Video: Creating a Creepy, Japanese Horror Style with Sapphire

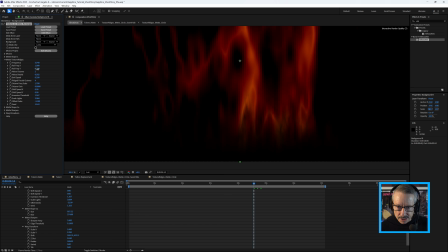[20:31]
If I just increase that slightly, then we can reintroduce some of that more organic, sort of tendril-like look to it.
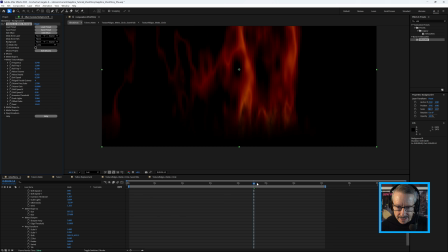[20:39]
I do like it straight, and that's how I actually rendered it, but that's actually pretty nice as well. And you can adjust the boil speed and have that sort of moving around more. So another way to use Sapphire TextureRidges inside of Sapphire Effect with Sapphire Effect Builder
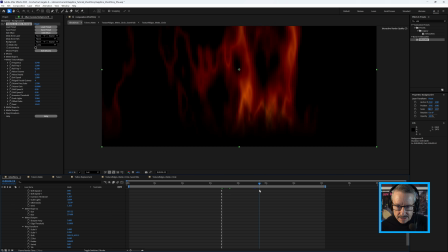[21:00]
and really take it to the next level. So I like both of those looks, but together they look really interesting.
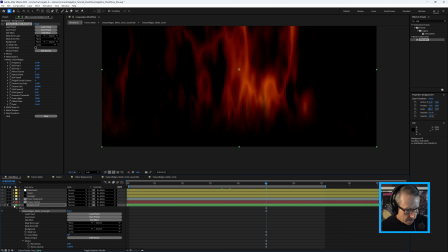[21:08]
Right, so that's the background. And if we just turn on the matte, now we've got that.
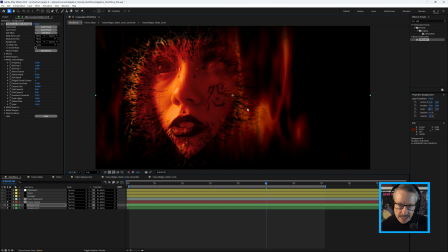[21:14]
Remember I said I made the hair a bit darker? That's why, because we've got this bright orange sitting behind it.
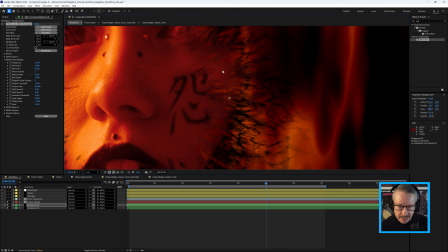[21:19]
And it didn't look quite as good with this sort of like the muddy brown over the orange.
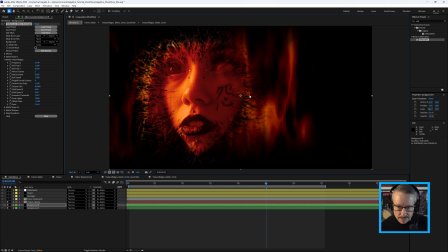[21:26]
I just thought that having that black looked much better. Okay, so next we'll take a look at how I did the text look. And for this, I've used Sapphire and Continuum.
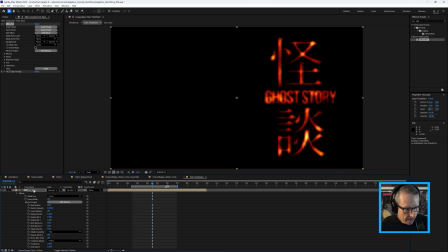[21:38]
So I'll just double click text treatment and double click text base. So here's the base.
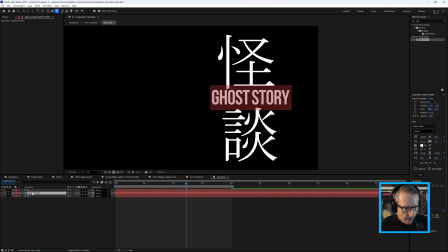[21:44]
So we've got Ghost Story, and the font I've used for that is Babas Neue. And for the Japanese text, or Chinese characters, I've got Kai in Japanese and Dan. So Kai Dan, which means Ghost Story.
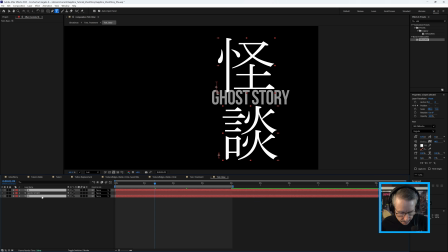[22:02]
So quite simple, just a couple of keyframes for the kanji, position keyframes just to slide them up. And as they slide up, some opacity keyframes for Ghost Story.
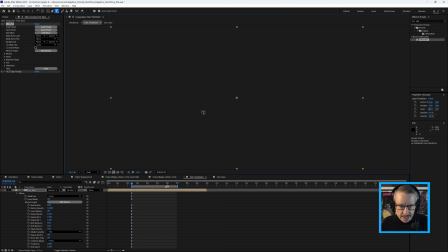[22:15]
Okay. So that's inside text treatment, and this is where all the magic happens.
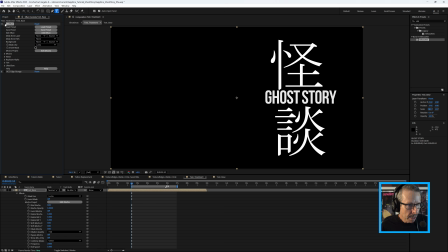[22:22]
So I've got a couple of effects applied. The first is Sapphire Effect.
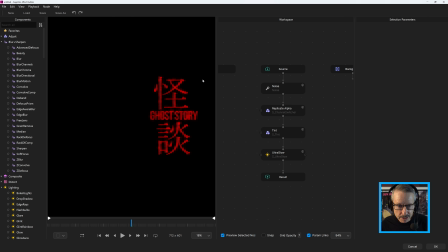[22:27]
So let's just click on Edit Effect, take a look at that inside of Sapphire Builder. All right, so quickly walk through this. It's pretty simple setup. I've got previous selected node turned on. It's going to roll in here a little bit.
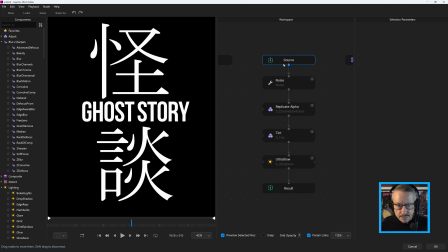[22:41]
And under the source, which is obviously the text, I've got noise. And noise is new in Sapphire 2026.5. Under the modes, you have different kinds of noise that you can choose. And one of those is Simple Ridge Fractal. And this is the same noise that's used in Sapphire TextureRidges.
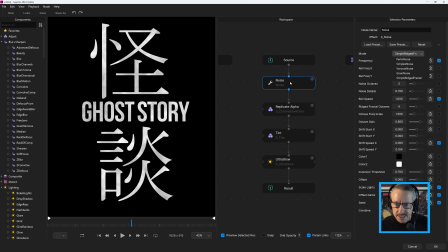[23:01]
So you can apply noise here inside the builder because it's a builder-only tool. And you can set all your settings up. And if you decide you didn't want to use a more simple noise, you could switch to Simple Ridge Fractal.
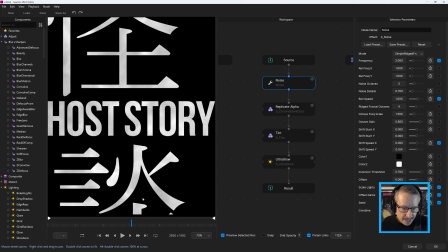[23:15]
And that's what's very subtly just animating upwards behind the text. Let me just see if we can see that a little more clearly. If I just adjust the offset dark, there we go.
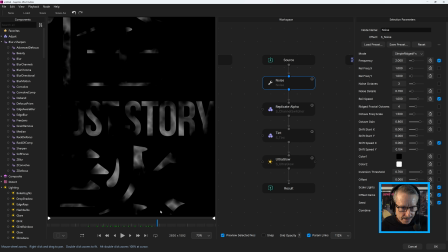[23:26]
So you can see that's actually animating upwards. The reason it's animating upwards is because shift speed Y has a value in there.
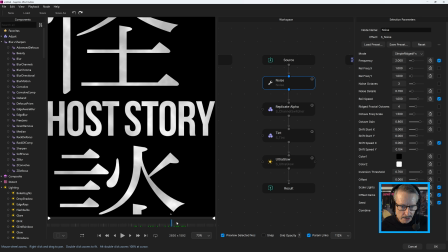[23:36]
And it's kind of matching the movement of the background TextureRidges. Okay, so next is Sapphire Channel Switcher. And if I click that, you won't see any difference.
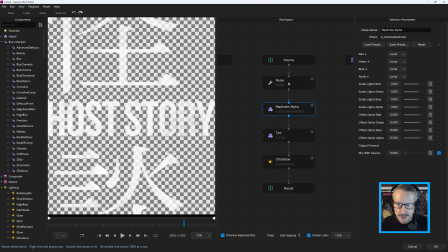[23:50]
Let's just take a look at the checkerboard. All right, so we'll come back to noise. So there's noise, so fully opaque.
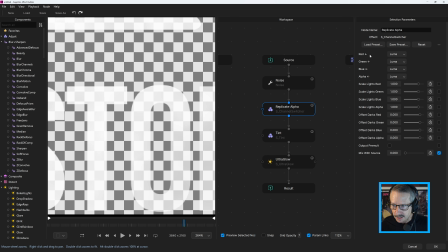[23:57]
But with Channel Switcher and all the channels set to Luma, we actually get transparency. But we're still keeping that noise visible in there.
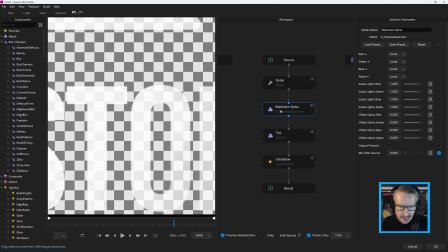[24:10]
Okay, so we're basically taking the result of this and making it a Luma matte.
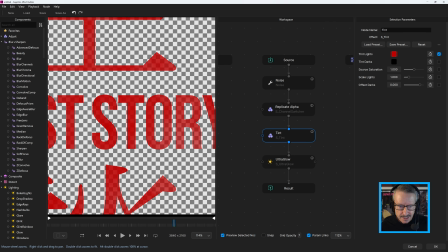[24:19]
To that, I've applied tint, Sapphire Tint, made that red.
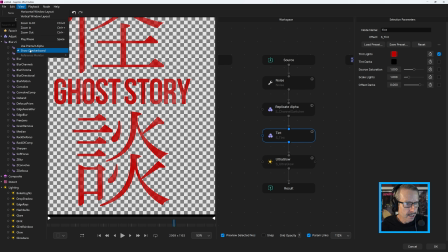[24:24]
And if we just turn off the checkerboard now. Lastly, Sapphire Ultra Glow.
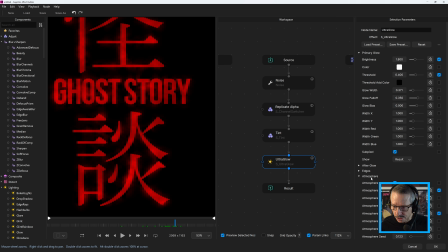[24:32]
And as I so often do, I've used Atmosphere just to give it more of a smoky look.